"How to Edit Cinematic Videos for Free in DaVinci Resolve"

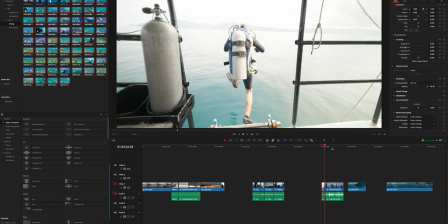237s
So I wanted to start there showing the nice sunrise time, then switching to the boats,
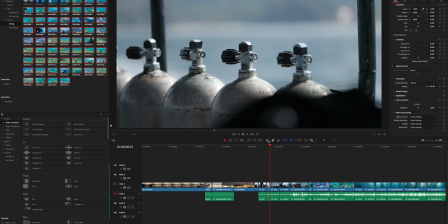242s
driving to that location where we had the dive, getting into the water, then maybe swimming a bit around,
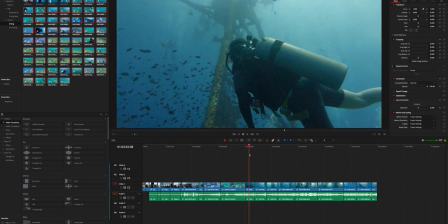247s
seeing some fish, and suddenly this ultra nice whale shark appears there. So that was the storyline, and that's how I sorted all of those clips so that everything fits well together. And by the way, now that we talk about whale sharks, watching travel videos, etc., is a lot of fun, but you have to do it by yourself.
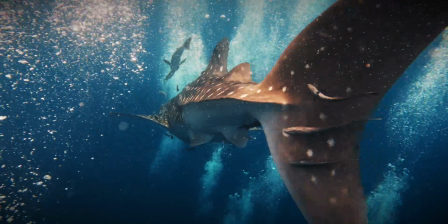265s
It obviously looks good when you watch it at home on your TV, on your phone, etc., but the moment when you're actually in the water and you see this giant animal next to you,
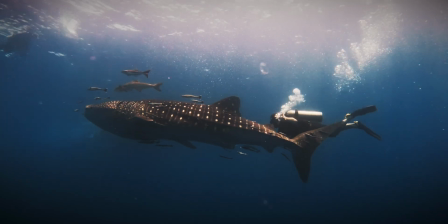274s
and it's just such a good feeling, that's really what makes all of that stuff worth it.
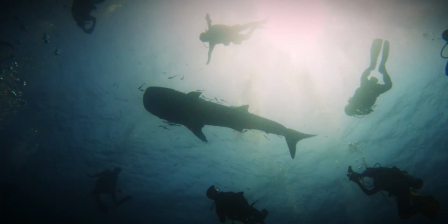279s
Like for me, it's always that the camera is oftentimes the reason why I go out. I want to get some nice shots, especially for my YouTube channel, etc. But then every time when I'm out, maybe not every time, but 90% of the times, there's something that I enjoy so much that it finally is not just about the camera anymore. So that's just one thing that I want to mention here, guys. It's not just about the camera or shooting videos, etc. It's about the experiences. So go out, go on trips and do something awesome.
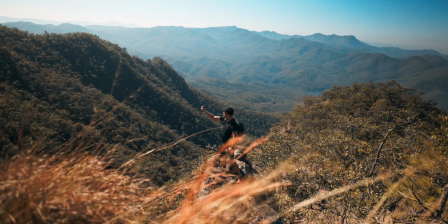309s
It mustn't be a whale shark, also just climbing up a mountain, etc. and having this nice stunning view in front of you and so on. This is already worth it. And now after having everything sorted in the timeline, the next step was to find the right music. And there I can give you a tip. You should really think about the story that you have or that you want to tell with your videos. So what I knew was that it starts with the sunrise and driving the boat on the ocean. And there I wanted to have something less intense, something a bit more chill. And then we're entering the water. There I wanted the music to get a bit more intense.
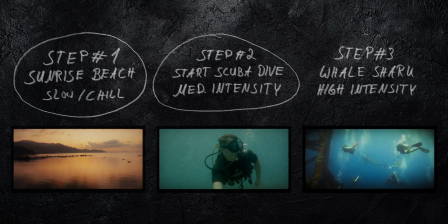345s
And then finally we're seeing that whale shark, and there I really want the music to explode, to be more epic or like really, really, really intense.
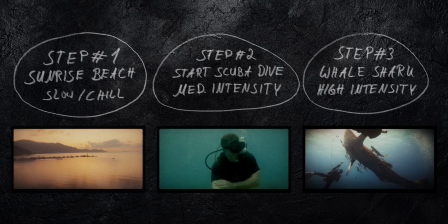353s
So I was essentially looking for a soundtrack that has these three steps in there. And this is where our today's sponsor, Epidemic Sound, comes into play, because they always make it super easy to find such soundtracks. And they actually just had an update to their player, which makes it even easier. So let's have a look at that.
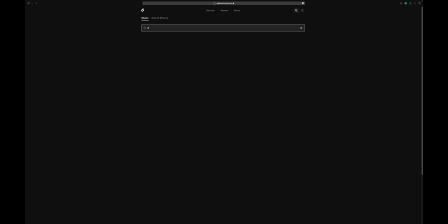372s
The first new feature that they've introduced to search for music better is called Topics. And it's essentially hashtags in the search bar. So you type in the hashtag that you're looking for and then it finds certain tracks, and that makes it a lot easier to search for music,
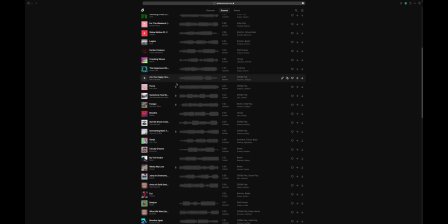389s
especially if you have a soundtrack that might already fit a bit but it's not perfect yet and you're looking for something similar. And then there's the next feature, which is called Semantic Search. That's super cool.
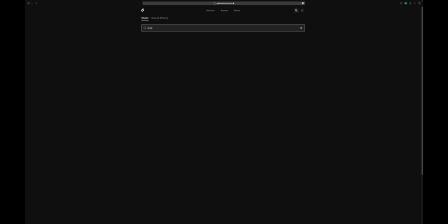401s
It feels like ChatGPT. You're essentially using the search bar by typing in what music you're looking for, like music for a travel video, music for a sunrise in the mountains, music for a camper van trip or stuff like that.
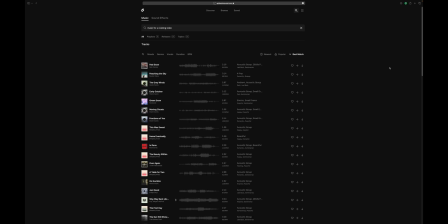415s
I guess they use some AI or something like that to then figure out which music tracks would fit to that. Like, that is a super cool feature that makes it so easy to find the right music. And there are a few smaller upgrades that they did as well. For example, you get more suggestions now when you type something in the search bar.
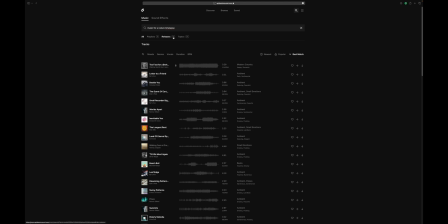433s
That might also help you a little bit if you don't necessarily know exactly what to search for. And they also updated the results page, which now shows you matching themes, artists, and certain releases, what also overall makes it a bit easier to find the right music. And if you shouldn't find anything, what honestly doesn't happen that often, then it at least gives you some suggestions that might still fit, because maybe sometimes it is the case that you don't really know what to look for. Maybe you use different words to describe the same, and so this feature can also be very helpful. So if you don't have Epidemic Sound yet, you want to have an easy way to find the right music for your videos, then definitely check that out. I will leave a link to that in the description below.
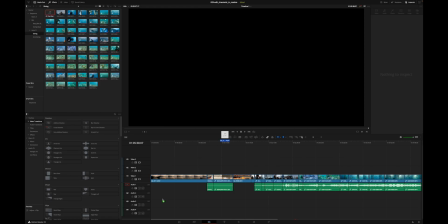474s
And so the next step that I took was to simply drag that music into the timeline after downloading it, of course.